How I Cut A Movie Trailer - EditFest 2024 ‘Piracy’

So what I did was I went to the music bed playlist that they'd supplied us,
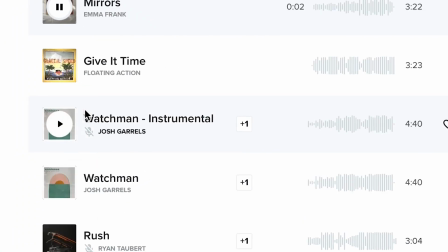[4:05]
and I went through that over and over again until I found and set up on these two tracks,
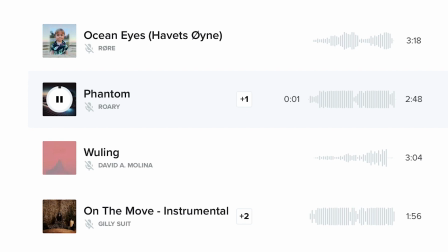[4:12]
one by Rory and the other one by Blackway.
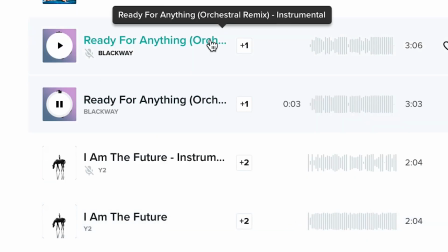[4:15]
I used 16 seconds of the first one, and then I rearranged and recomposed the other one, and I was like, that's the sort of zone.
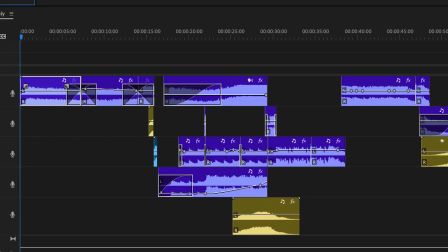[4:22]
And so you can see, here we go. This is my timeline. It's just music. I haven't brought in any shots. I haven't done anything else. I needed to know, can I tell the story with music within 60 seconds? And if I can, then I'll go and find some clips.
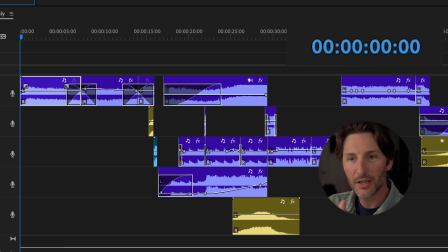[4:39]
So should we have a listen? Let's have a listen to this movie trailer without any vision, without any footage at all. Such a good punch to start with. Feels ominous. That hit, I was like,
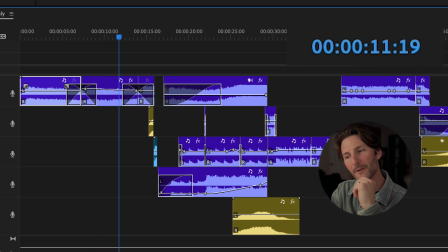[4:59]
Oh, I can imagine something there. Then we're gonna escalate it. Bring in the second track.
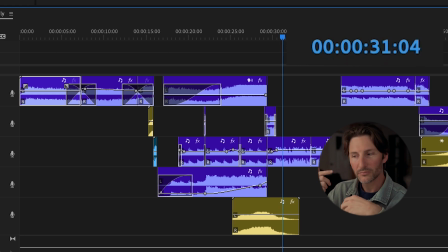[5:17]
And then get into the percussion. So I was like, I can imagine story unfolding.
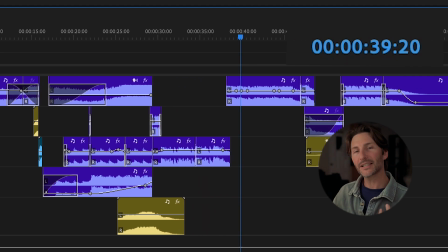[5:25]
Music bed. Now we're escalating. It feels more dramatic, feels threatening.
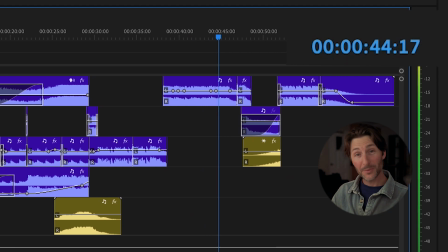[5:32]
They're fighting something on the run. And that little gap that I wanted my one-liner for the trope of this trailer, and then the sting of the title of the sequence. I knew once I'd assembled the music, I'm like, well, that's the trailer. Like, you've sonically already told the story.
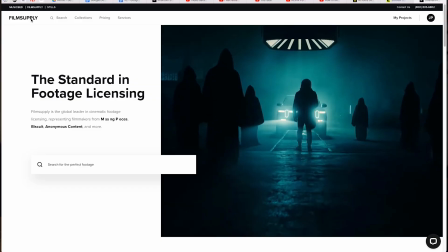[5:52]
Now I need the footage. Film Supply has literally thousands of incredible shots. And I was just scouring,
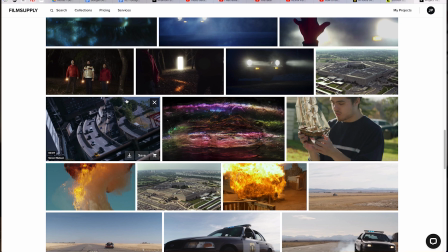[6:03]
hours and hours and hours and hours and hours was spent looking for anything that felt like an action thriller film, like explosions,
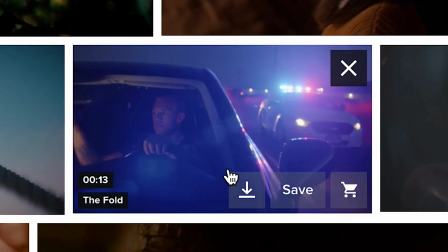[6:12]
punches, guns, car chases, anything that felt like pirate time periods. So I found the compass and the map. It was one of the first few clips I found, I think.
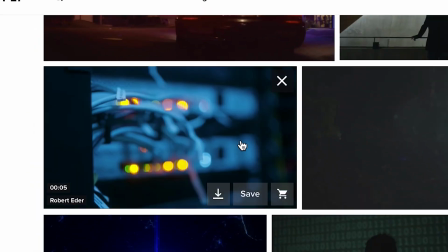[6:24]
Then everything on the other end of the spectrum, in modern day, like techie stuff, like typing on keyboards.
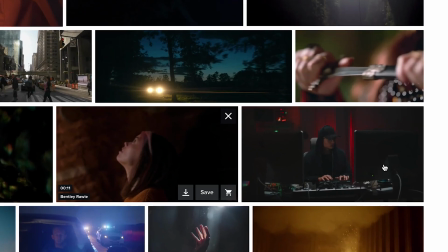[6:30]
I found this guy with it, where it comes around and that little red stuff in the background. I'm like, oh, that'd be sick if I could match me with him at the end. So it feels like Captain is now in the new captain's seat sort of thing. The pirate becomes the new digital pirate. But what I was really looking for as I was scouring Film Supply was a co-star, because I decided pretty early on that I should play the pirate, because I wanted to.
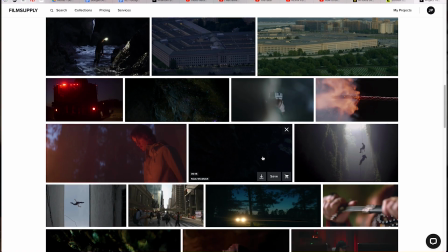[6:58]
So I needed a co-star. So I was just looking for so long to find someone who could be the modern day digital pirate.
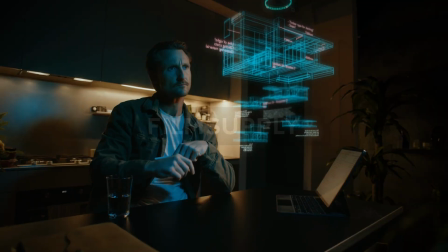[7:05]
And I found this guy. I don't know what his name is. If you know this guy, I feel like he's Australian, so please let me know.
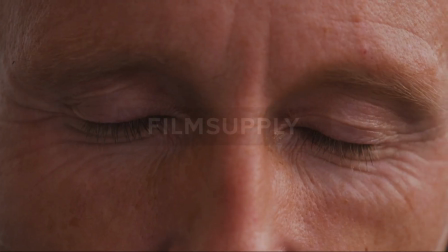[7:13]
For the moment, let's call him Craig. Craig has range. Look at this guy. He's at a computer.
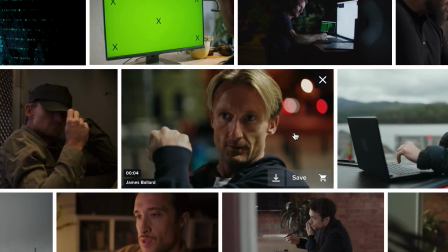[7:20]
He's stretching after a run, which I then later reversed and turned into this dramatic sort of come into his eyes.
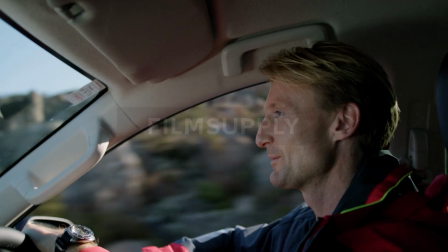[7:28]
Look at him. He's hiding in a phone booth. He's chatting in a car. There's so many clips of this one guy.
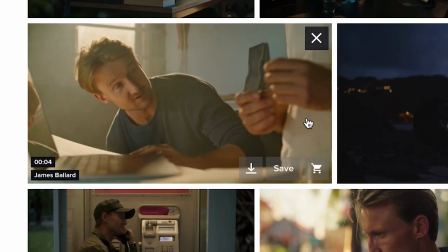[7:34]
Like, he's everywhere on Film Supply. He's appreciating a table. He's flirting with a lady. I think he's maybe in real estate. So Craig is everywhere. So he became my co-star, and I knew because of that shot of him driving and talking, I was like,
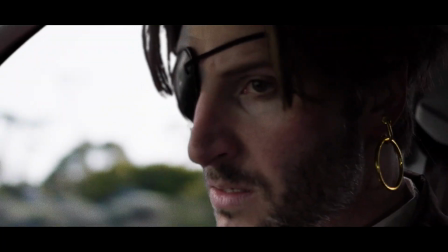[7:50]
I could maybe fake a conversation between my pirate and him, and hopefully that could fly.
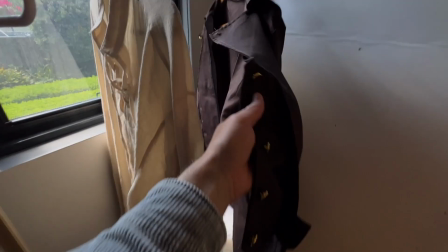[7:58]
And then back to me, I needed to look like a pirate, so I quickly found a couple of things on Amazon and the local party shop.
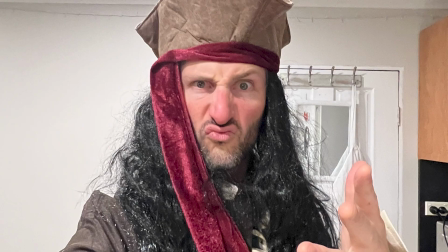[8:04]
I was gonna look like this, like lean right into the Captain Jack Sparrow thing, and then I decided against it. It was too annoying,
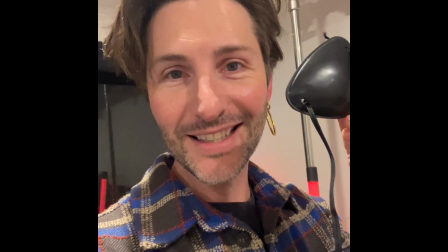[8:11]
so an earring, a patch, something that was easy to then modernize the guy as he progresses.
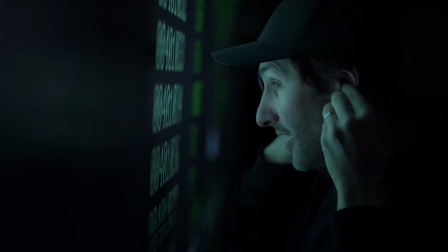[8:17]
So like put a hood on, and suddenly he's still a pirate, but he's much more 2024. Ready to look at the timeline? Let's jump into my edit, and I'll just tell you a bit more, and then we'll finish this video because it's been going for ages.
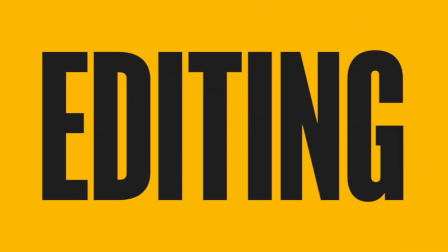[8:30]
Sorry about that. So here's my timeline.
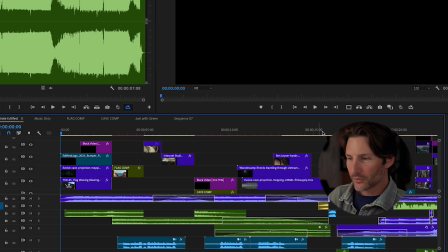[8:35]
I want to just go quickly through some of these clips.
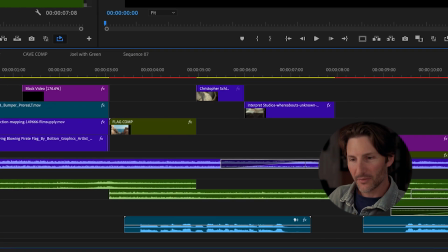[8:38]
Forgive me, I've sort of stretched things in how I've set this out just so you can get a better view of the timeline.
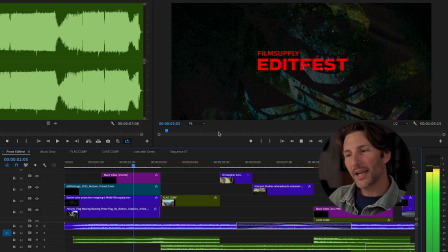[8:44]
But very quickly, I open on I made the EDITFEST logo red, so you could feel like it's instantly like, oh, it's dramatic. And obviously you can see the pirate flag in the background. With that pirate flag, I also have over the top,
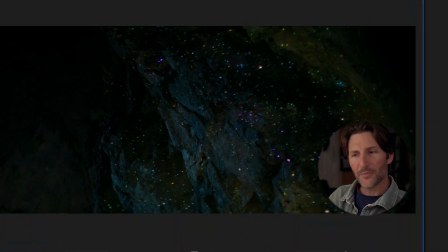[9:04]
screened into it or overlaid or something, this Film Supply footage of a cave. So I'm trying to link the cave and the mystery of the cave with the pirate within the first 2 seconds so that I'm not wasting any time. I'm like, oh, it starts within 1 second. It's like, oh, this is a pirate movie. This second shot, I want to tell you about it.
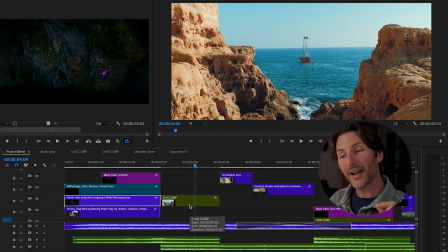[9:24]
I actually struggled to find any pirate footage. I ended up finding this shot, but it was just a wooden ship.
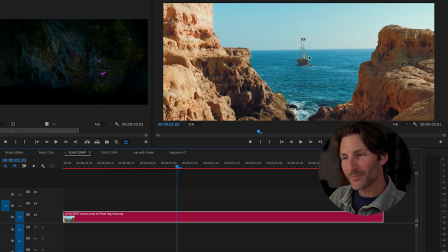[9:32]
And if I can zoom into it, look at this. Can you see this?
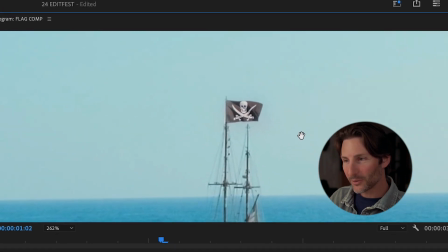[9:37]
I comped this little flag onto the mast.
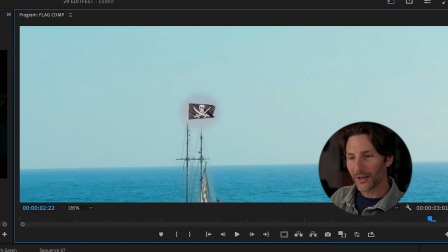[9:43]
So like I motion tracked the ship, and then I found that flag elsewhere, and popped it on, just as you do.
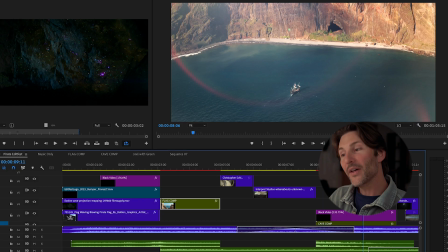[9:51]
Then I obviously found that compass, the map, and then this second shot was another one that I needed to do some work on.
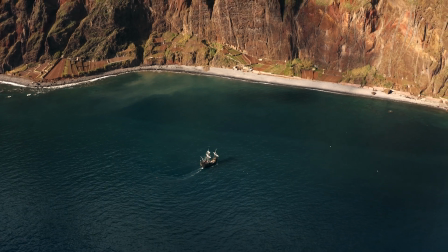[9:58]
The original shot looks like this. It's a shot of a ship without any pirate flag, but I put that in After Effects.
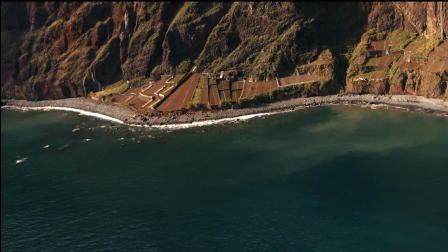[10:05]
So tiny you can't tell. And it looks like it's quite developed. And I wanted to get rid of that, make it feel like it's an untouched part of the world. So in After Effects, I used generative AI and I completely wiped out that coastline. Then I also added a cave entrance, which you can see here. That was over in Photoshop.
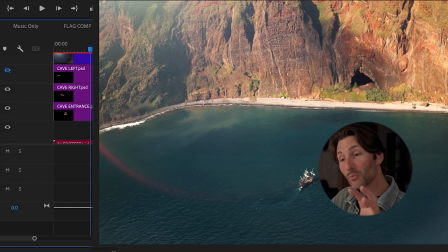[10:25]
I just asked it to make me a cave entrance. And then I manually moved this with keyframes so that it matches. And then to top it off, I put this lens flare over the top. So it just cooks in and bakes in all of those effects that I've popped on top.
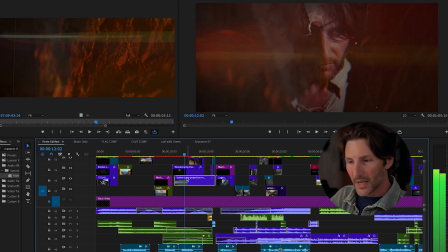[10:40]
Then we've got a whole bunch of cave footage that I've overlaid here. And I didn't want anyone to meet the pirate yet, but I wanted to give glimpses of the pirate.
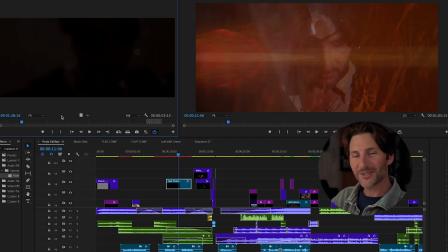[10:48]
So if we look at this shot of me,
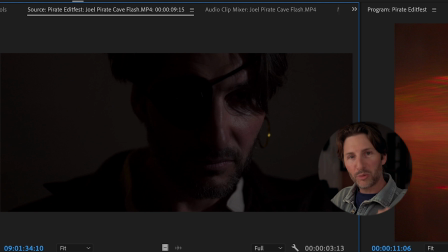[10:50]
I was literally standing against a wall with my phone and just bringing it past me so that the flashes of light happen,
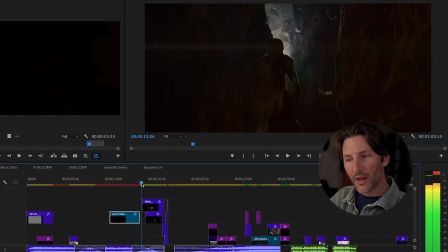[10:58]
and I just fade that shot in and out over that little montage of cave footage.
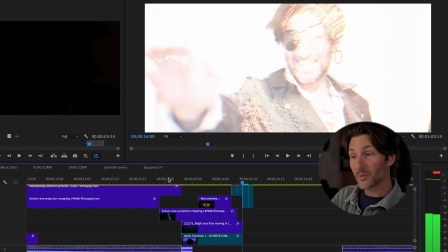[11:03]
And now if you blink and you miss it, you'll miss like 1 or 2 of the frames where I have overlaid myself in that same position.
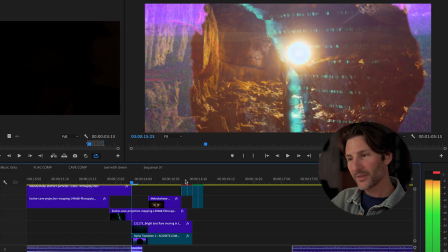[11:10]
That's like the film supply footage there. Then obviously cut to black. I knew I wanted to have a piece of dialogue, the guy sort of coming to grips with where he is.
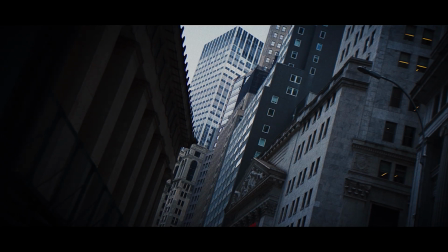[11:24]
This shot, it's not necessarily a POV, but I wanted it almost to be like it's disorientating.
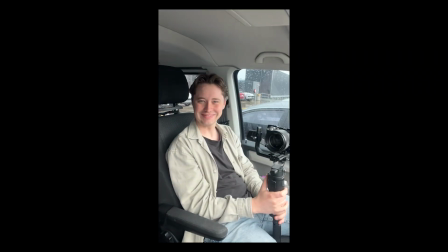[11:31]
Next shot was one that I shot with thanks to my mate Jono, who in his lunch break came and met me on the roof of a car park,
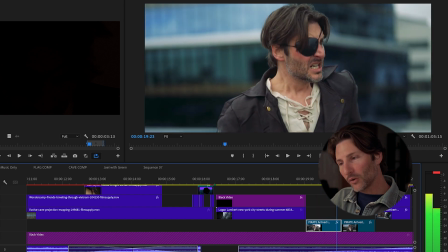[11:40]
and we shot this shot so that it felt like, you know, the city is right behind him.
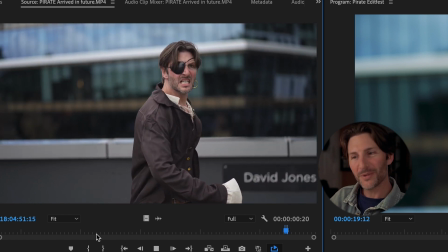[11:47]
This is the original shot with me looking around, freaking out. Some more city shots, and we introduce our viewers to our co-star, Craig, I think we called him.
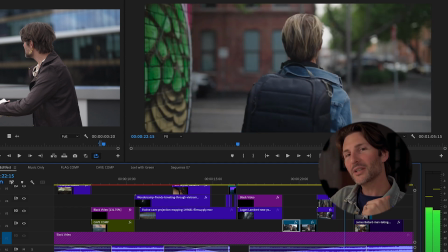[12:00]
Found that shot of the camera tracking him, and I was like, this could help me establish the pirate sort of stalking him.
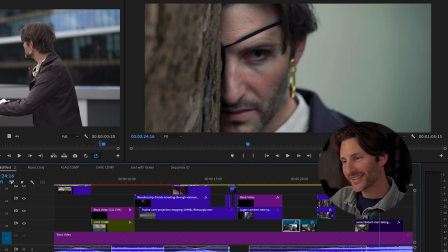[12:08]
And that shot helps to do so, obviously. Then some more shots of him just walking.